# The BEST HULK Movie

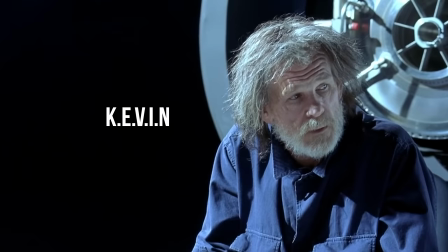6s It's all right, son. Go ahead and cry.
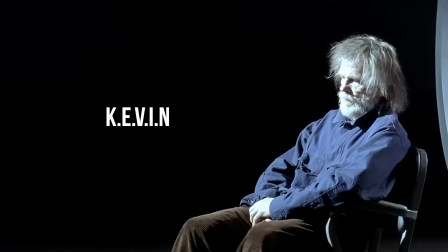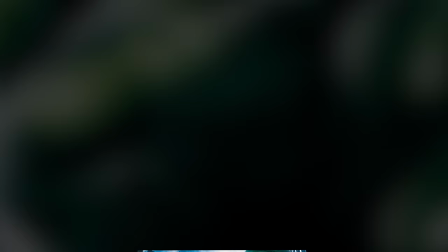18s
Look, I don't care that She-Hulk's already finished. I've been wanting to talk about this goddamn movie forever, so I'm making a video, damn it. So, today we're talking about Ang Lee's Hulk.
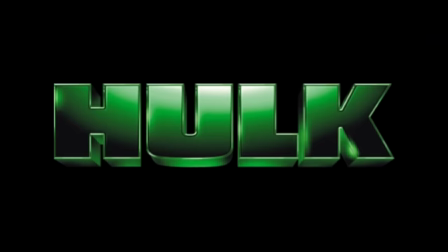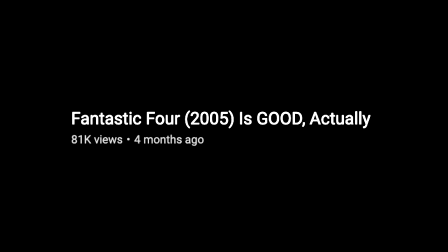39s
Look, I'm sure you're familiar with SAS on YouTube pumping out revisionist history, where they take a bad movie and claim that it's some kind of masterpiece.
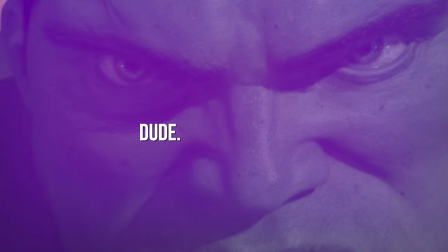47s
And look, I have no intention. Look, fuck it. That's exactly what I'm doing. Dude, Hulk slaps.
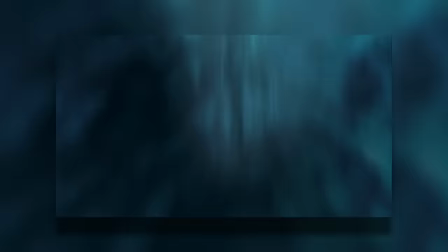52s
This movie is far more narratively rich and thought-provoking than anything that's come out of the genre in the last 10 years.
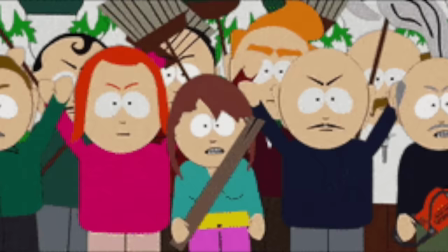57s
Look, I know that's a big claim to make, but hear me out before you crucify me in the comments. From the outset, Hulk may look like a bad movie.
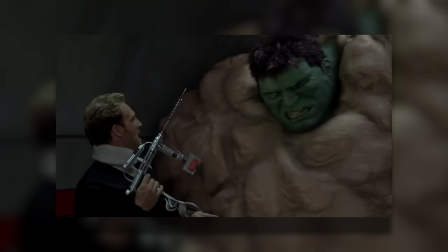64s
The masses have told us that it's slow, the editing is weird, the CGI is bad, and look,
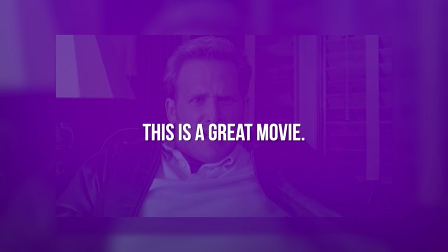69s
I'm not here to dispute the CG or some editing choices, but this is a great movie.
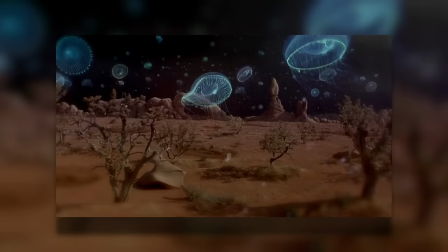73s
There's some truly beautiful sequences in this movie. How Ang Lee managed to slip whatever this artistic shot is into a superhero blockbuster is beyond me.
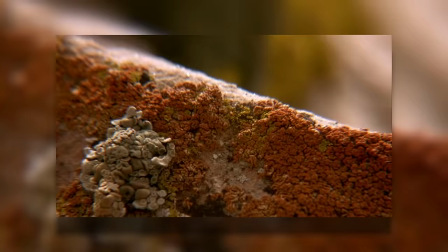82s
There's some seriously tender moments as well, quiet parts where we explore the micro as well as the macro,
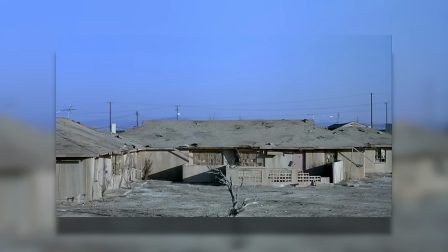88s
where we feel the wind with the Hulk as he leaps through the air, where he takes in his childhood home before it's blown to smithereens.
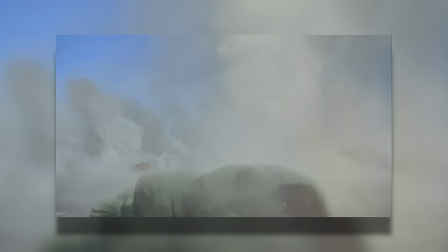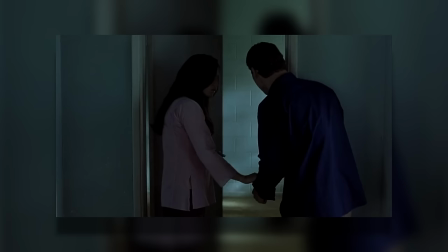102s
The movie is a back and forth of bombastic action and quieter introspective moments that dive into the Hulk's psyche.
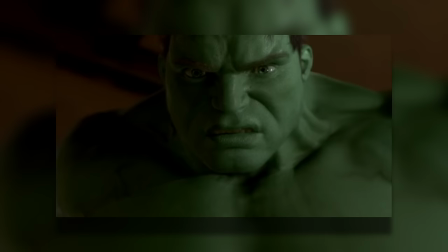108s
Sure, this is perfectly natural for a movie of weight to have sincerity as well as enjoyment.
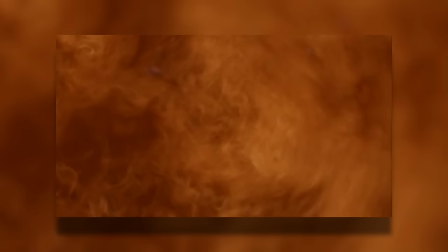114s
I think where people usually take issue is the editing. Look, this is something that has to be discussed. We have to get this out of the way.
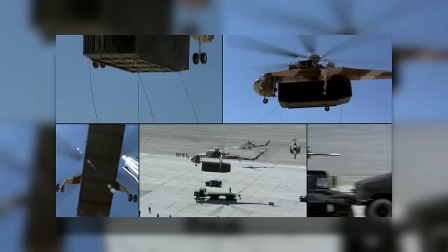120s
Whenever people talk about the 2003 Hulk movie, it's always, but come on, bro, the comic book transitions.
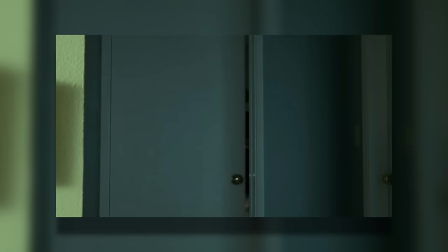125s
Shit's whack. And look, I kind of agree. I don't really like it. To me, it conflicts with the very serious subject matter of the movie.
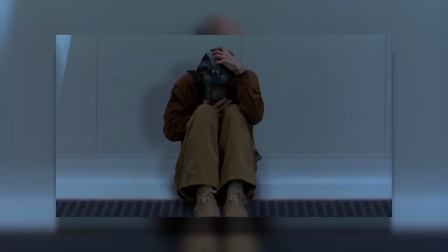131s
Those themes we'll get into soon.
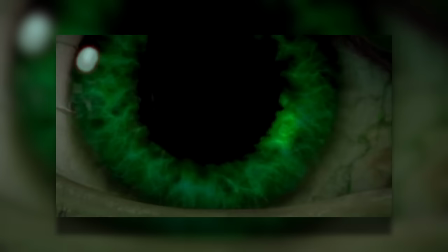133s
The editing is purposeful, though, of course, in effort to make it feel more like a comic book, but it's also aggressive to the point where it takes you out of the movie.
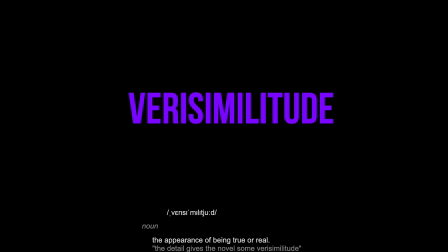141s
It breaks verisimilitude. As discussed in other videos, this is the internal truth of a movie, the rules of the movie.
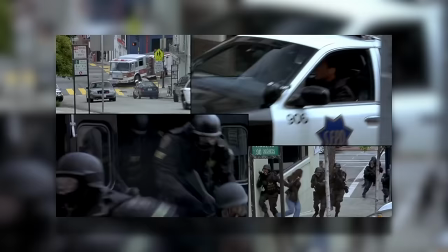147s
And when you have a serious psychological drama edited like a kid's cartoon, it does create some tonal dissonance.
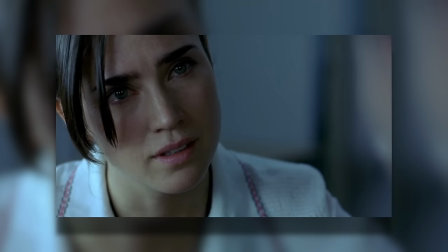153s
That being said, I do think the use of the comic book style transitions aids the movie in that it highlights the more dramatic scenes that do get played straight,
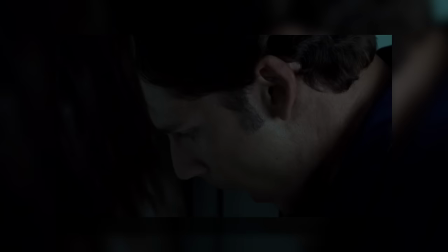162s
that are shot traditionally. The emotion almost feels heightened in these simple back and forths because it's Lee essentially declaring this scene must be taken seriously.
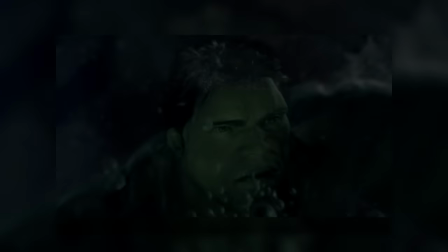170s
It's the director flexing his muscles, giving us creative action that is shot with clarity, montages, and sequences that captivate.
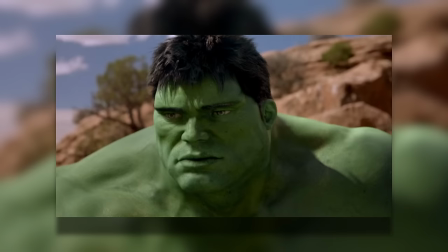177s
Seriously, that opening 10 minutes is just peak cinema. He's doing everything on purpose. There's no accidents here, focusing on the micro as well as the macro.
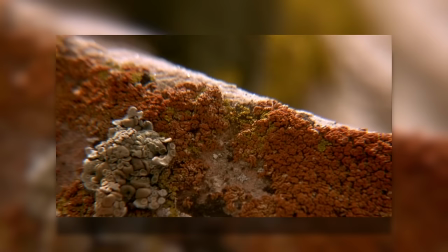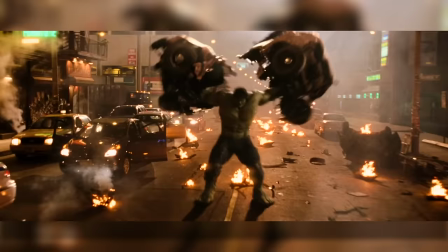191s
Ang Lee's Hulk is something more akin to a Terrence Malick movie than it is a superhero action adventure.
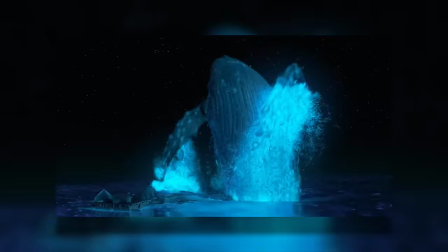197s
They took Ang Lee, Crouching Tiger, Hidden Dragon Ang Lee, Life of Pi Ang Lee, and gave him a superhero movie.
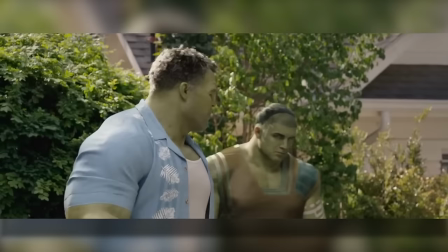202s
He took a superhero known for destruction and rampage and created something far more sincere and introspective than anything we've seen from the genre now.
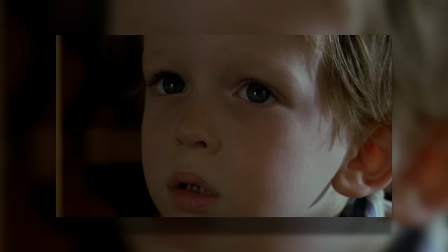210s
He applied his art house perspective to tell a tale of fathers and sons, childhood trauma, domestic violence, and the repercussions of those themes.
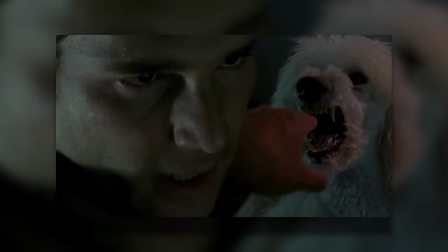218s
What it results in is a story that, on the surface, appears to be a tale of a big green guy with daddy issues,
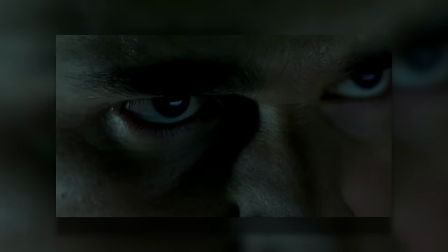223s
but fundamentally harkens back to the ideas of masculinity, femininity, rage, aggression, and trauma that define the character.
Funny thing, I wanted to get a comeback.
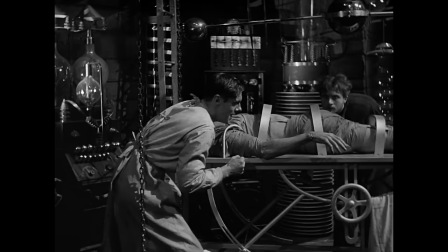235s I always liked Jekyll and Hyde, and I always liked the Frankenstein movie, the old one with Karloff.
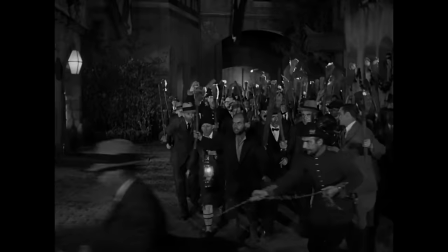245s It's alive! And in the Frankenstein movie, I always felt the monster is really the good guy. He didn't want to hurt anybody.